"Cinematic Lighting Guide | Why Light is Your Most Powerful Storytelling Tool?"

Mark. Action.
Light from above. Top lighting refers to lighting placed directly above the subject,
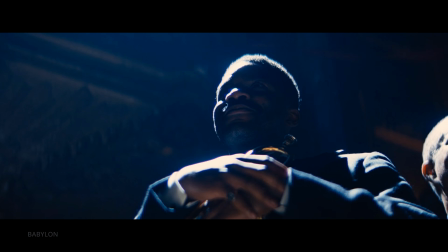[4:17]
typically at a high angle, shining straight down or slightly angled to create dramatic effect.
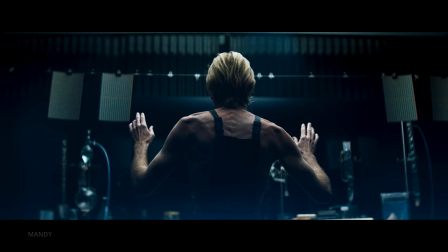[4:23]
It is often used to produce strong shadows on the face or body,
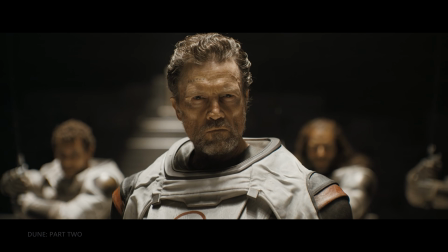[4:27]
emphasizing the character's features like a bone structure of subject's face, adding depth and mystery by obscuring the eyes.
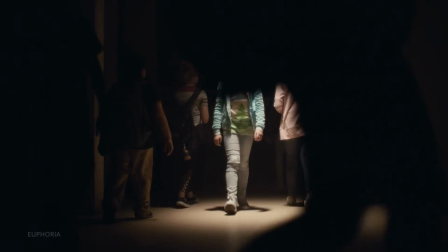[4:34]
Also, a character under a single overhead light source can create a sense of isolation or impending danger.
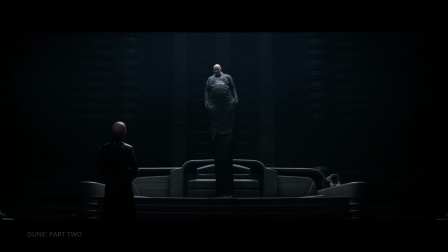[4:40]
That characteristics help to create tension and suspense, making it commonly used in thrillers, horror, and mystery genres.
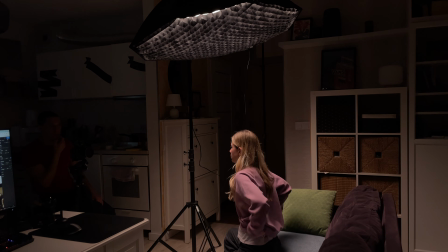[4:49]
Top lighting is created by positioning a light source directly above the subject, casting shadows downward for a dramatic effect.
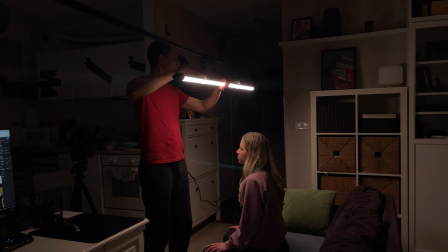[4:55]
To set it up, Mount the light using a C-stand, ceiling rig, or boom arm.
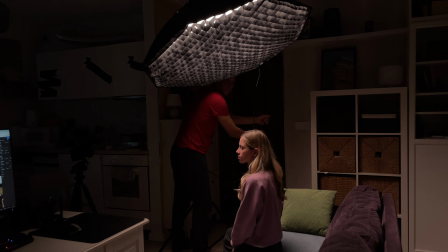[5:01]
And some tips. The closer the light is to the subject, the more intense and focused the effect will be.
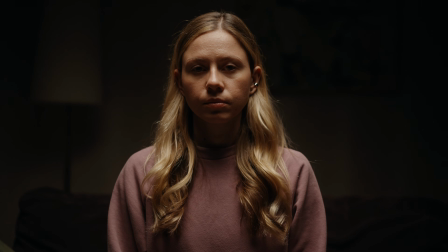[5:07]
You can emphasize isolation by using negative fill around the light. Bottom lighting, also called uplighting or underlighting, is when the primary light source is placed below the subject, shining upward.
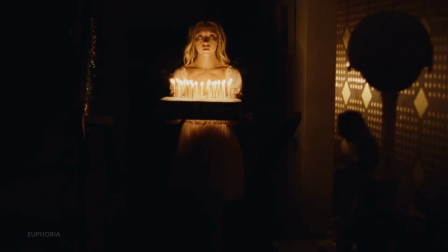[5:21]
This creates an unnatural and often eerie effect by casting shadows in unexpected directions, emphasizing facial features in a dramatic way.
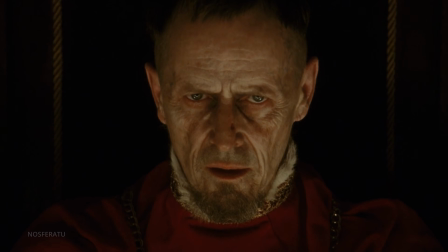[5:29]
It can make a character appear sinister or supernatural, which is especially useful in horror,
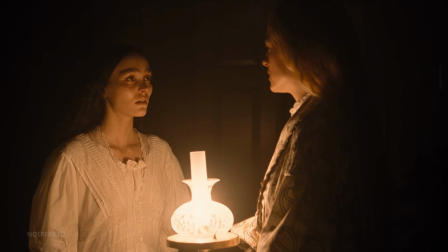[5:35]
thriller, fantasy, and sci-fi films, as well as any scene that needs a high-contrast, mysterious look.
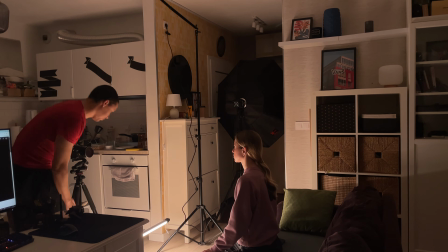[5:42]
Bottom lighting is achieved by placing a light source below the subject, shining upwards.
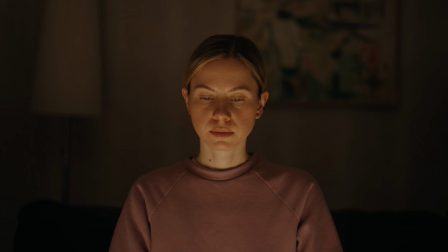[5:47]
You can experiment with the angle and distance from the subject, as well as soften the shadows by adding a diffuser or blocking light that hits the character directly.
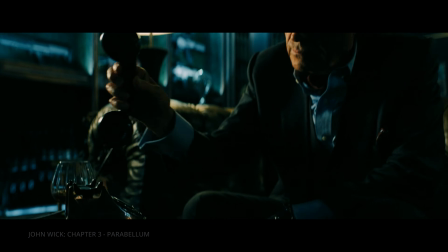[5:57]
Side lighting is when the main light source is positioned to the left or right of the subject at approximately a 90-degree angle.
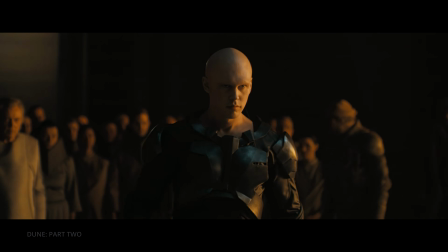[6:03]
This is also called split lighting because that lights up half of a subject's face while leaving the other half in a shadow, essentially splitting the face.
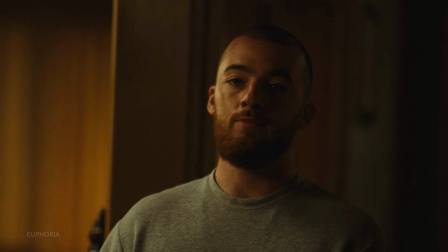[6:12]
This technique creates strong contrast, deep shadows, and adds dimension and texture to the scene.
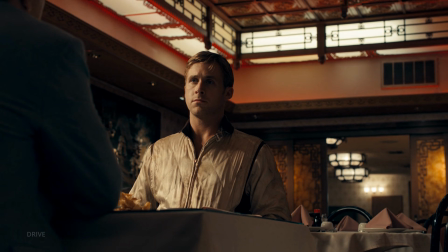[6:19]
Often used in film noir, thrillers, and crime dramas to add suspense.
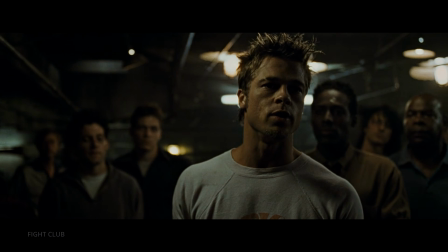[6:24]
Works well when combined with low-key lighting to partially obscure a character's face.
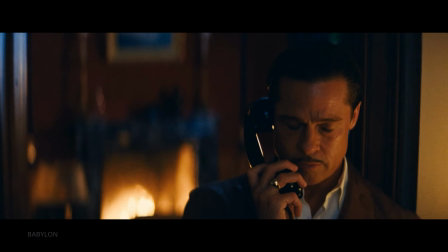[6:29]
Because this type of lighting leaves half of a subject's face in shadows, it is also used for making subjects with wider faces appear narrower.
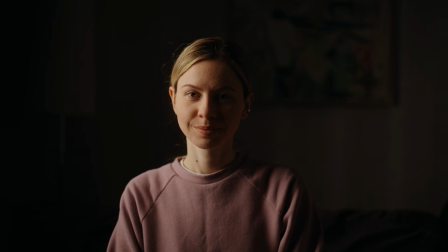[6:37]
This splitting effect is achieved by a light source that is perpendicular to the subject, illuminating directly from one specific side.
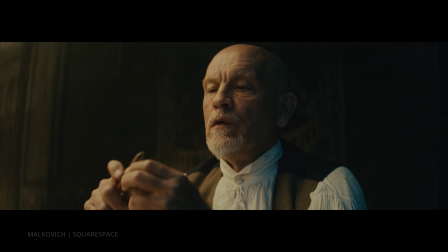[6:47]
Rembrandt lighting is a classic lighting technique that creates a triangle of light on the shadowed side of a subject's face.
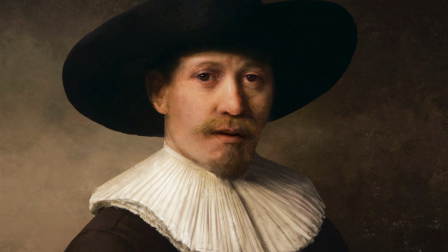[6:53]
It is named after Rembrandt, the famous Dutch painter, who often used this style in his portraits.
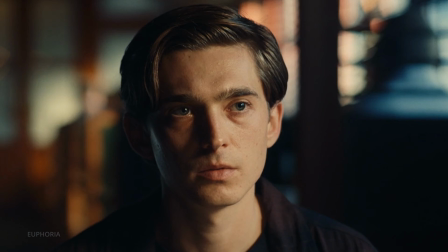[6:59]
It's a popular technique because it creates images that look both dramatic yet natural.
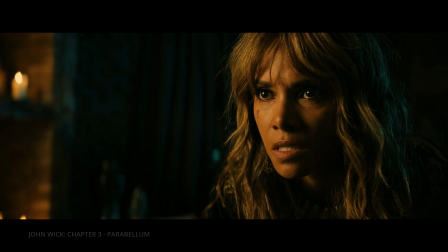[7:05]
You'll recognize it by the small triangle of light just under one eye on the shadowed side of the face.
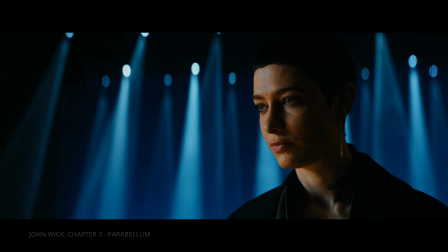[7:11]
Great for adding mystery, depth, and emotion to a scene.
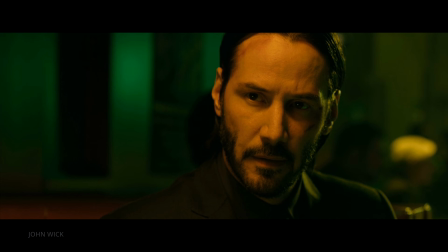[7:19]
This technique enhances facial features, making it ideal for older faces or textured skin.
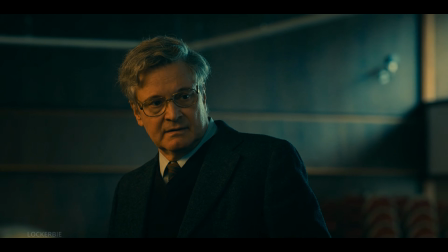[7:25]
Often used in dramas, historical films, and intense character moments.
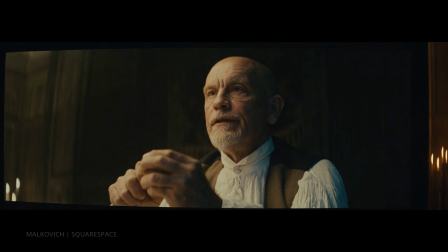[7:30]
How to create that classic Rembrandt lighting? First things first, position your key light.
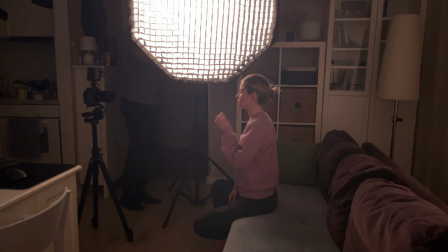[7:36]
You want it about 45 degrees to the side of your subject, slightly above eye level, angling it downward.
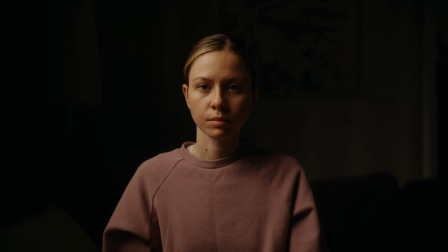[7:43]
This setup starts shaping the face with light and shadow. Now here's the trick.
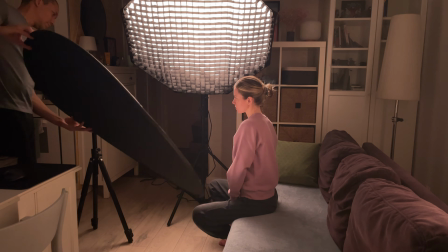[7:49]
Look for the triangle. Place your reflector or fill light on the other side of the subject at eye level and at a 45-degree angle.
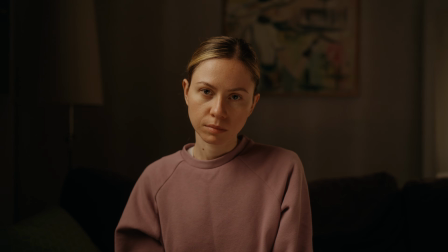[7:57]
This will help to soften the shadows on the other side of the subject's face. Finally, adjust your shadows to set the mood.
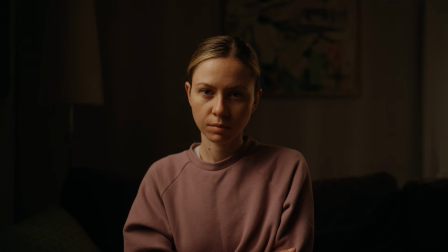[8:06]
Want something bold and dramatic? Skip the fill light and let those shadows deepen.